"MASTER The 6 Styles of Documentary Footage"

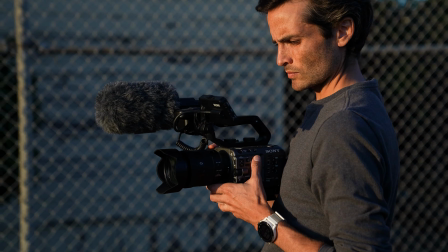0:00 One of the most important steps of creating a documentary film is to be intentional about your story's form and visual style from the very beginning. And to do that, you need to understand what elements are at your disposal to choose from.
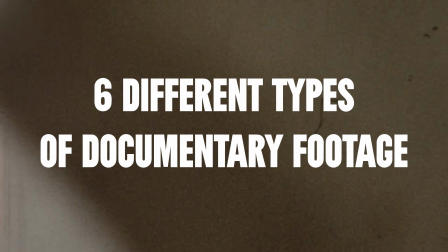0:12 So in this video, I'm going to break down the 6 different types of documentary footage, the purpose each one serves from a narrative perspective, technical considerations you'll need to make to execute each one at a high level, and what you stand to lose if you rely on any given type too much.
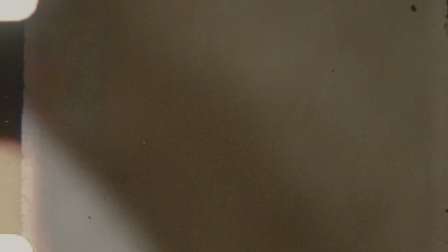0:31 And stick around for the end where I will recommend a documentary that utilizes each
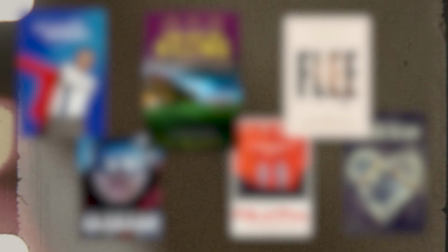0:36 visual style at the highest level so that you can take your research beyond this video. Hey everyone, if you're new here, my name is Austin Meyer.
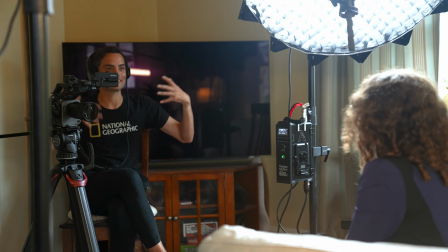0:42 I'm a documentary filmmaker, National Geographic Explorer, and on this channel I share the field-tested skills, mindsets, and lessons that have helped me on my journey as a documentary filmmaker. I am currently at the very early stages of a short documentary I'm directing about people who dedicate their lives to protecting chickens. As I developed the concept, I applied for some grant funding from an animal rights media outlet that I contribute to, and after getting it, I'm now moving into pre-production. Pre-production is this window it's a chance for you to dream, to imagine, what could this project be like?
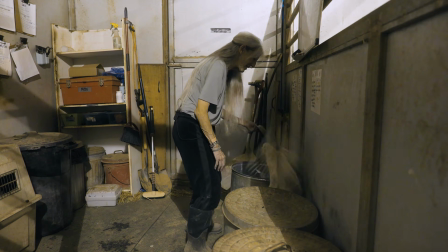1:14 What could it look like? What could it feel like? And as I dream about my project, one of the first things that I do is I think about what types of footage I'll be using. I think about what kind of footage I'll need to rely on based on the story's constraints. Then I'll also think about how I can add additional types of footage to make the story as dynamic as possible.
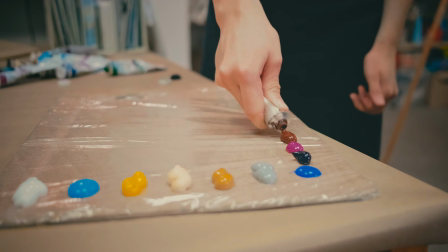1:34 Think about it like this. It's like the full film is a painting, and types of footage are different colors on the palette.
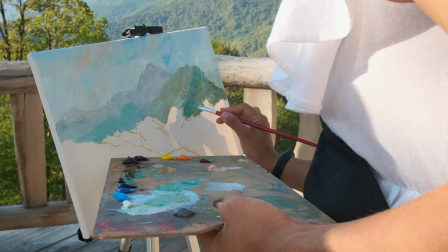1:40 Without understanding the 6 types of footage in a documentary film, you will be leaving so much color or art on the table. So let's get into them.
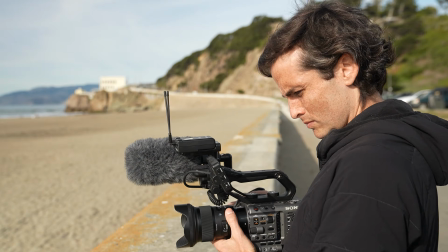The first type of footage that you will find in many documentaries is the interview. Interviews provide direct personal testimony from film participants that convey key information.
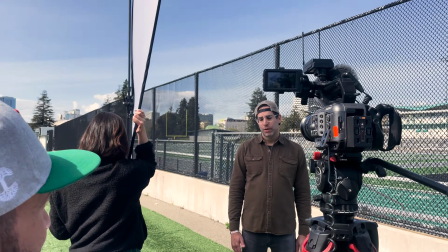2:05 It conveys thoughts, opinions. Interviews give participants a chance to tell their experiences directly to the audience,
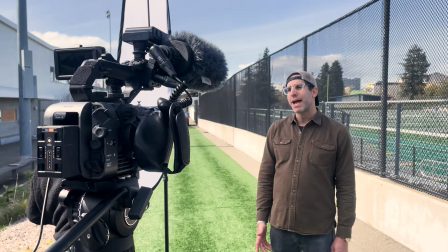2:12 which can help provide our films with a strong sense of both authenticity and authority. They're also a powerful alternative to the more impersonal narration, the kind of voice of God narration style that is commonly found in documentaries on PBS Frontline, HBO Sports, and Ken Burns' historical films.
30th, 2024.
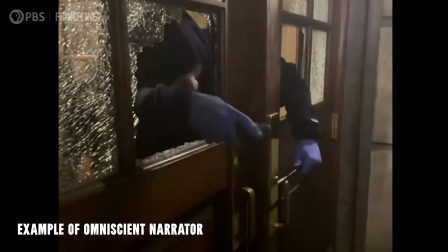2:36 Protesters condemning the war in Gaza had barricaded themselves in a building at Columbia University.
The moment you decide to use interviews in your project, you will be confronted with a number of choices that will strongly impact the style of your documentary.
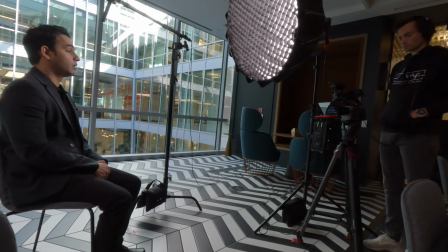2:50 First, an interview can be formal or informal. In formal interviews, the interviewee sits or stands at a specific location for the duration of the interview.
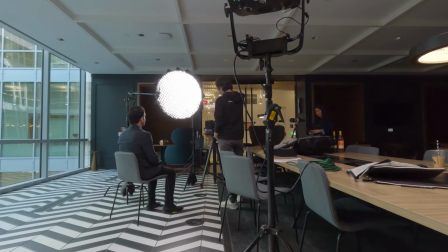2:58 The background is carefully chosen to provide context for the story, and you can control elements like lighting and audio conditions.
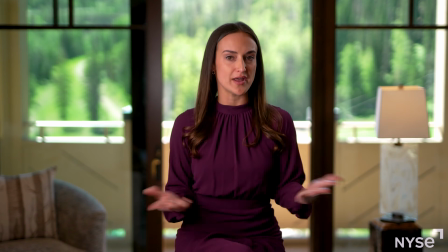3:06 You can opt for your interviewee to look directly into the camera, which is a popular style these days that creates the feeling of speaking directly to the audience,
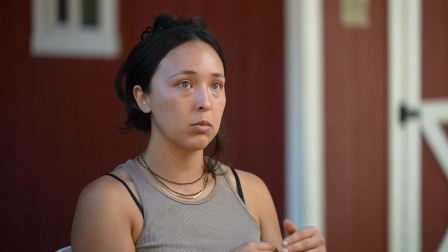3:15 or you can go with the more traditional off-camera interview, which can feel more conversational. The main advantage of a formal interview is that you can control the environment. You can dig deep on questions for a long time, and the formality of the setup can sometimes bring out participants' A-game.
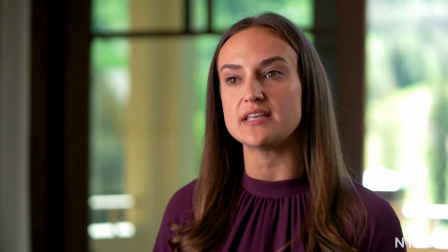3:32 They feel the lights, camera, action, and bring their focus and energy to that moment. However, the risk of this choice is that relying too much on formal interviews can make the film feel static, like the audience is being lectured at by too many talking heads.
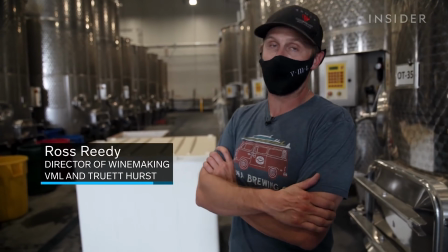3:47 So instead, you may opt for more informal interviews. In these, the interviewee goes about their normal daily tasks while also answering questions.
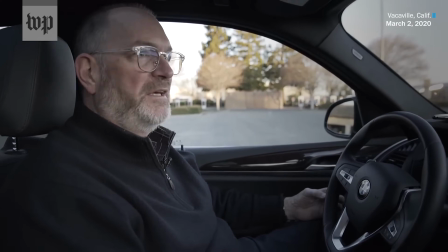3:55 You can interview your subject while they are driving, drawing, looking at photo albums, or whatever they're doing. In these situations, you will have less control over the environment, lighting, and audio, but you might document a more dynamic and natural performance.